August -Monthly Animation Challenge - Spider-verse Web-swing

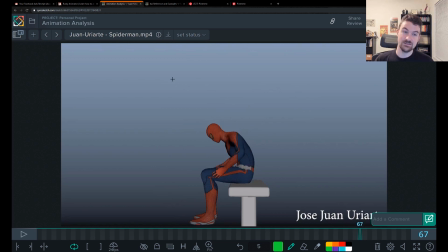613s
So practice that, zero in on that going forward with all your animations.
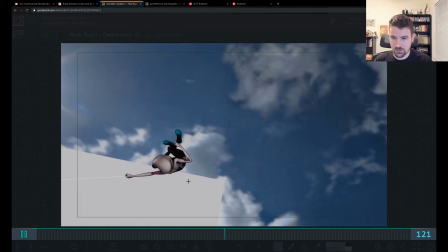622s
Nick here did this Gwen animation, and I was super happy to see a Gwen animation because
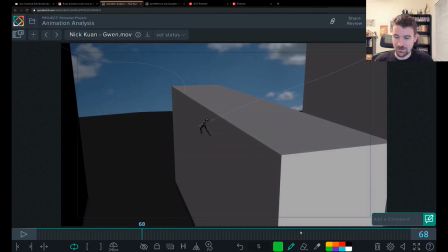630s
not only is she a different character, which makes it interesting, but she also moves differently in the movie than all the other characters.
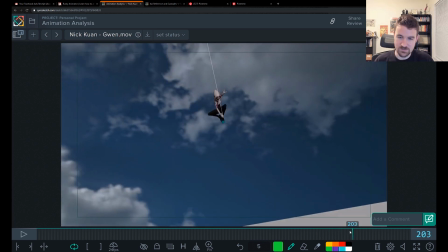638s
She has like this ballet grace, this gymnast grace to all of her moves, so it makes it a lot more
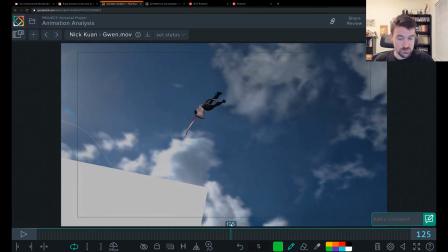647s
interesting to watch as it's something different style, right?
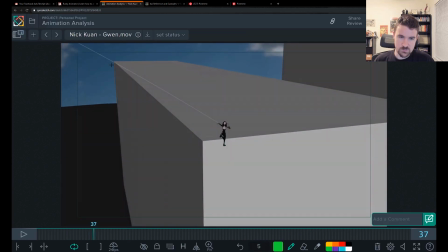653s
I think the scale of this is really massive. It feels like we're in the biggest building ever to exist, and she's like this super tiny speck, and it's weird to have like a realistic background there. I probably wouldn't have made it this like huge of a scale and this far away.
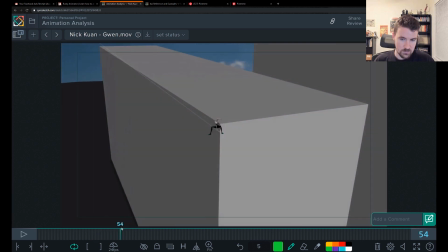669s
I
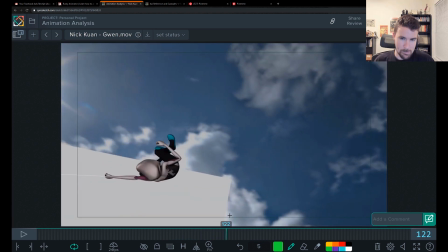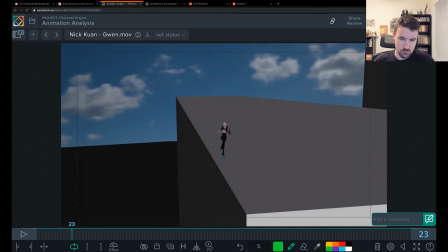676s
probably, if I were you, because I see like we're not gaining that much entertainment from this run.
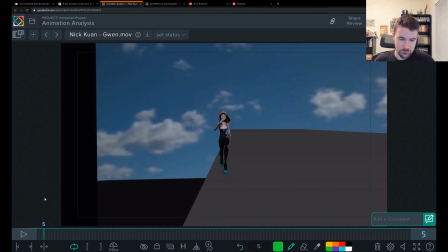682s
There's not that much dynamic. There's not that much that's very dynamic about this.
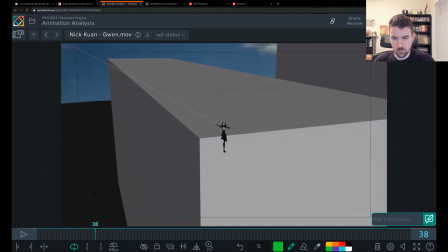688s
And I see you struggling with a lot of weight and directional change too.
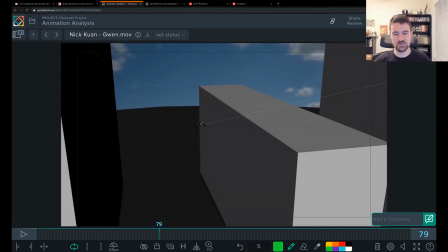693s
There's a lot of like poses that are just kind of drifting from one pose into the next. So I think it would have been better for you to just chop this shot in half.
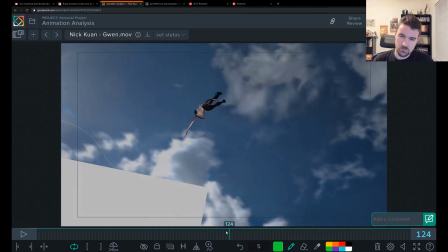701s
Maybe start it from here or start it here, so you don't even need that much of a camera move.
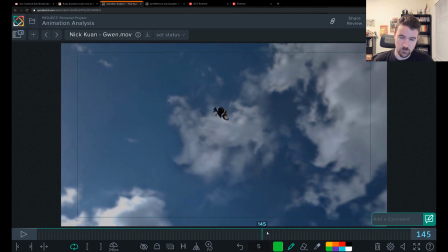708s
And you just focus on this super graceful Gwen stuff, which is cool.
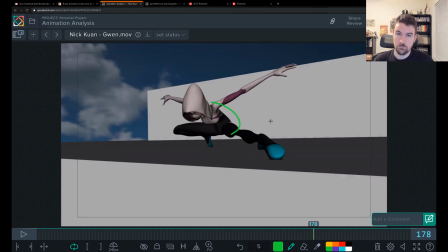713s
And just, you know, polish the hell out of this
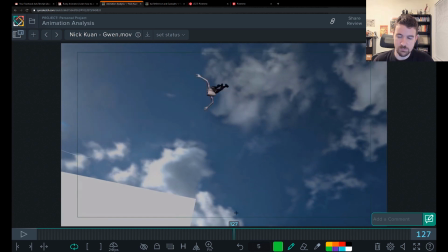717s
to push everything you know about overlap and drag and weight and everything into these poses,
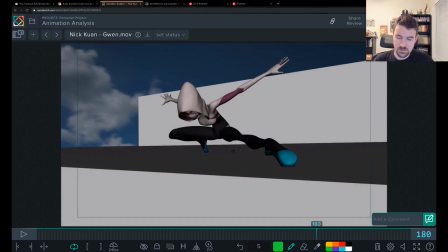724s
into these frames rather. I love too that you looked at Spider-Verse, because this is a direct pose from the movie, from the posing challenge too that we did. I can't remember if you were there for that, but this is straight out of the posing challenge we did for Spider-Man.
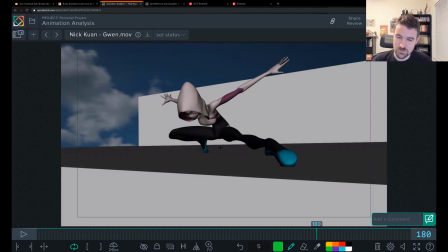743s
So it's cool to see you checking out that reference. The pose is a little bit different in the movie. There's a little bit more of a tilt to the hips. They're a little bit positioned better. This leg isn't as broken as it is here.
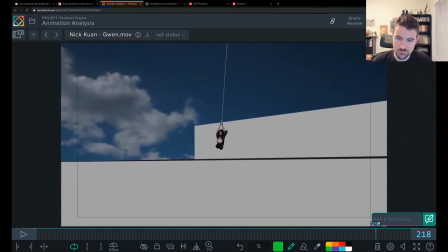759s
But yeah, it's cool that you're looking at the reference. Keep that up. Keep looking for that weight and the way that they pose things to be a little bit better.
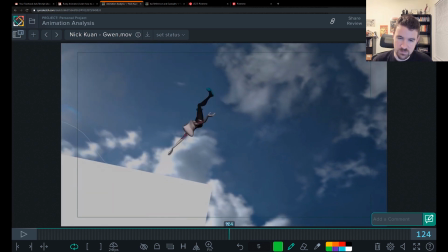766s
And you will get better. The other really big thing that stands out to me with this is this push off. She really feels like she's going this direction and it's going to arc this way, and you end up arcing for a little bit, and then you like shoot up, and then you come back down.
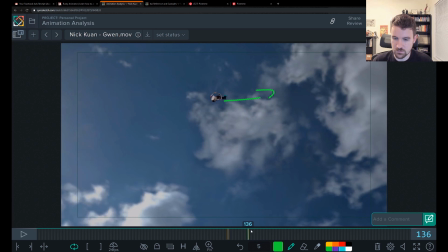785s
So you see how it just goes like vertical, and then you start to go a bit like translating screen right.
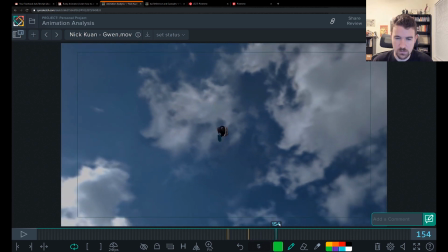793s
That's part of probably the camera move getting in the way. Then you come down, right?
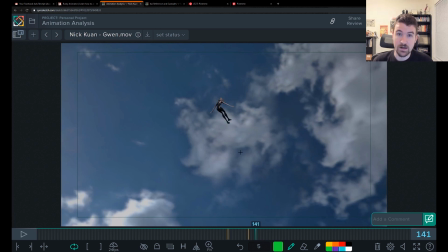798s
So that's the big stuff I see there, Nick. Keep your eyes out for that in the future, and keep it up.
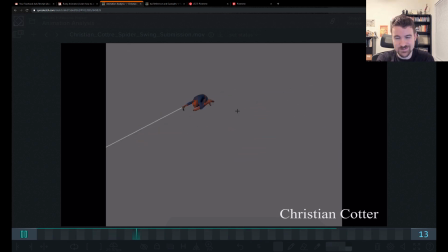809s
Christian here is a augmented animator student, so super glad that you're making time to do the Spider-Verse challenge as well as the animation exercises that I give you in augmented animator.
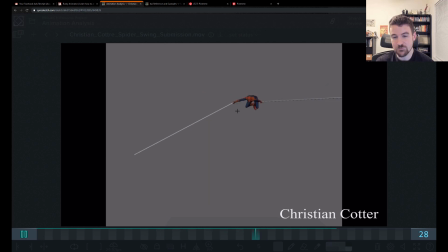822s
And I really love the simplicity of this. This is a fun exercise, even if you're only in blocking plus, to keep practicing those skills that you're learning right now, and pushing yourself.
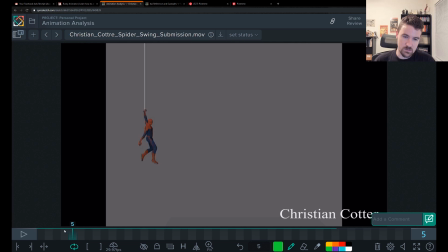839s
The anticipation that you thought about here to go into this spin and the arc, I think is working well, and I'm glad that I see you thinking that through and really making those physics believable, to go into this, this squash pose that you have. And I love the idea of him pulling two
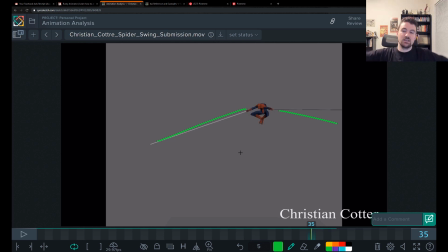860s
web shots, and then like he's gonna yank on them to pull himself forward. It feels like it's the setup for something really strong. He's got this bunch of hang time for us to read that moment. What's really killing me that we're missing is to go from this squash pose,
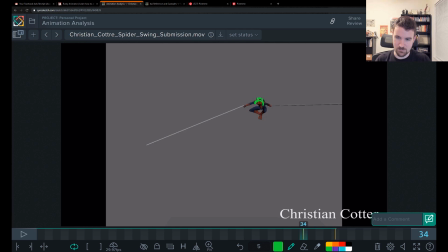878s
where you could also be tightening in more and more and bringing those legs up higher and higher in here just before he releases, and go into a stretch.
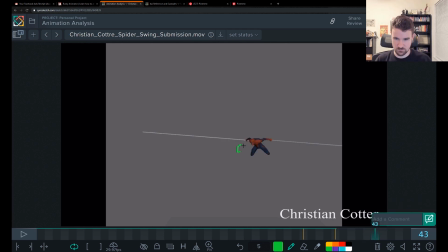891s
So as he shoots out, you know, you can really have those hips dart forward, those legs drag behind. His head's really forward, his spine's curled the opposite way. Instead of this, it's that, and then the arms are straight back.
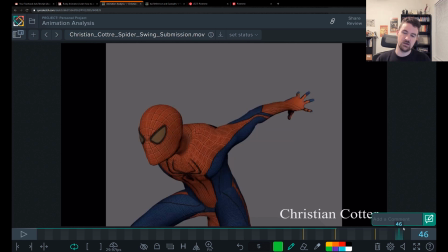909s
That would have added so much oomph to this to make it stronger than just kind of staying in the squash the whole time. That shape change is huge, and then it makes getting into this pose more interesting because you're going from squash stretched back to like a semi-squash,
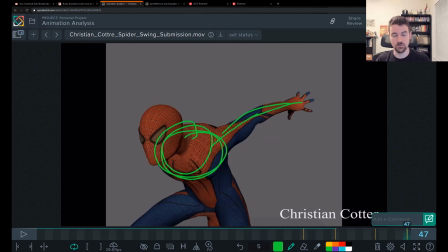925s
which is the cool Spider-Man pose we're like holding to look at.
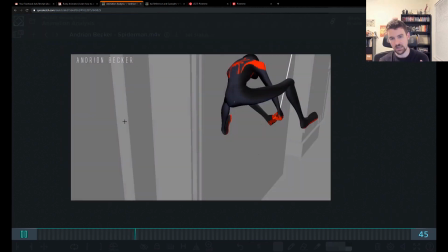934s
Andrian here made this one, and this for me is
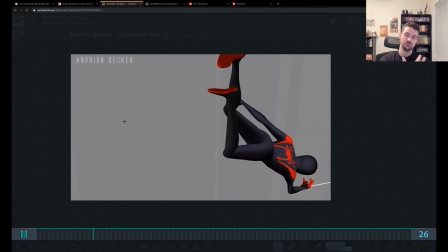940s
my favorite shot in terms of simplicity and entertainment altogether.
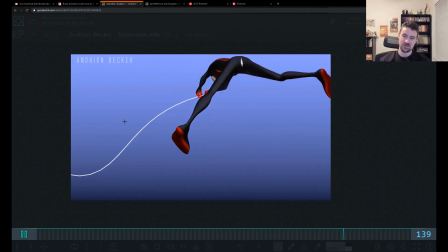946s
I think you really thought outside the box here to have his pants rip.
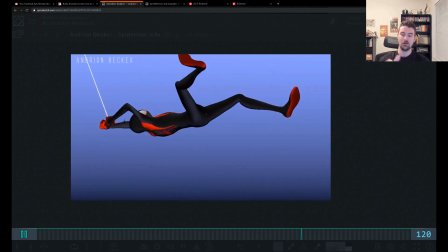950s
You didn't go that crazy with him doing a bunch of flips and running around buildings and, you know, tons of parkour.
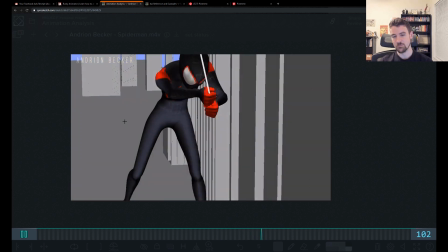958s
So you kept it simple, and then it's really funny.
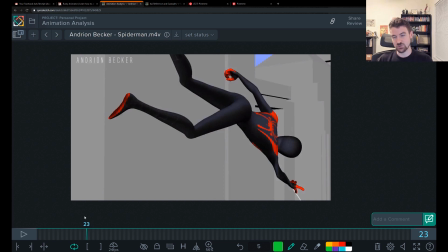962s
The only thing we're really missing here is getting those stronger mechanics to make it even more believable and powerful,
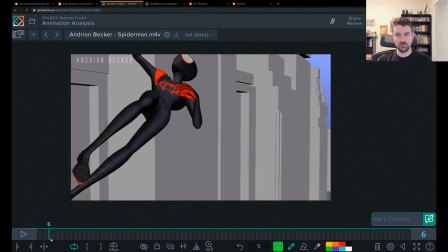969s
and maybe a bit more dynamic camera. Like the spin is very even all the way around.
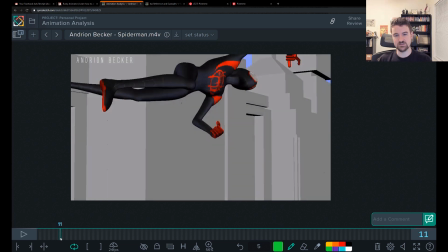978s
Doesn't feel like it's like fast, slow into the hang time, and then fast again.
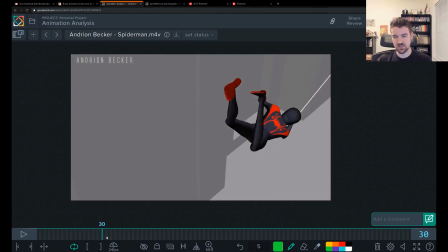984s
Doesn't feel like the speed changes anywhere there.
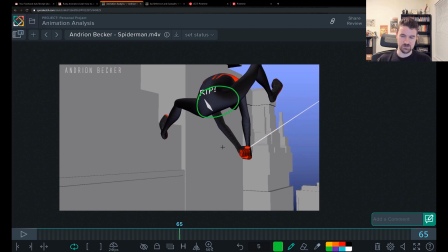988s
And then when you get into these moments where we're obviously needing to pay attention to this, the pose completely freezes. Where we need more of a moving hold there. We need, you know, the legs and the arms to continue as if his pull,
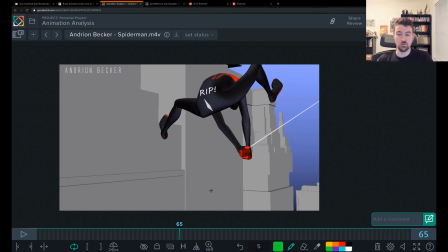1004s
his pull on that web swing is gonna work. And he hasn't really registered that this has happened yet.
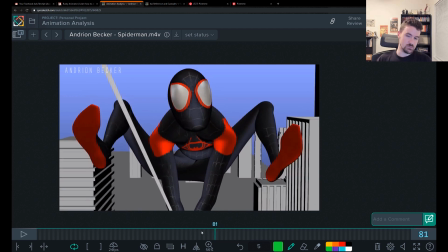1010s
It's gonna dawn on him later. And we have that moment here to really make sure we don't miss it, for him to realize it. And you have all this change in the head, a little bit of change in the arms, big change in this foot.
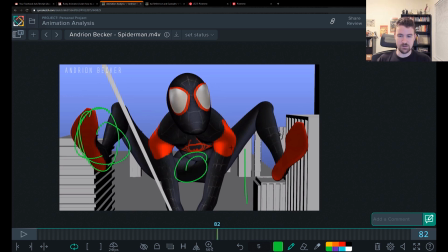1023s
I would have done that to everything. And I would have done it to this foot, would have added some up and down here with the hips to make that, you know, that full shocked reaction happen.
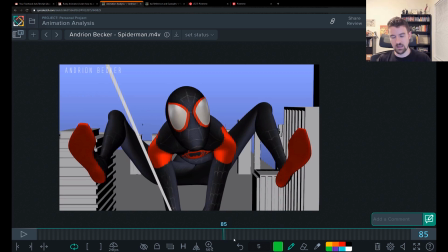1037s
And then I wouldn't have had him be like drifty through here. I would have had my poses held a lot tighter,
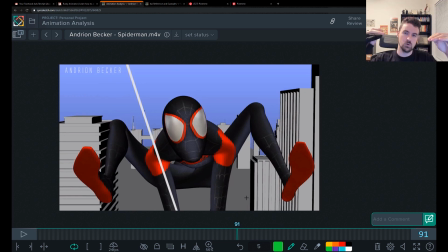1046s
and then go out of them with a lot more extreme spacing.
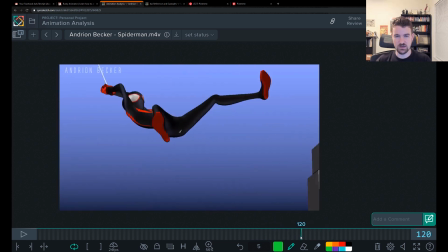1056s
Like going into even this, it's not bad.
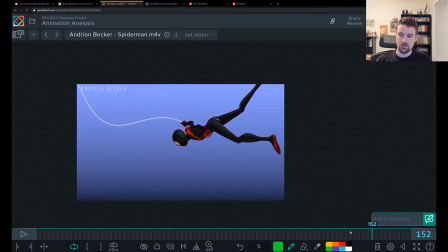1060s
It's again a little even, and the big thing for me is this fall. We can make this feel a lot more dramatic just by changing the spacing on one thing.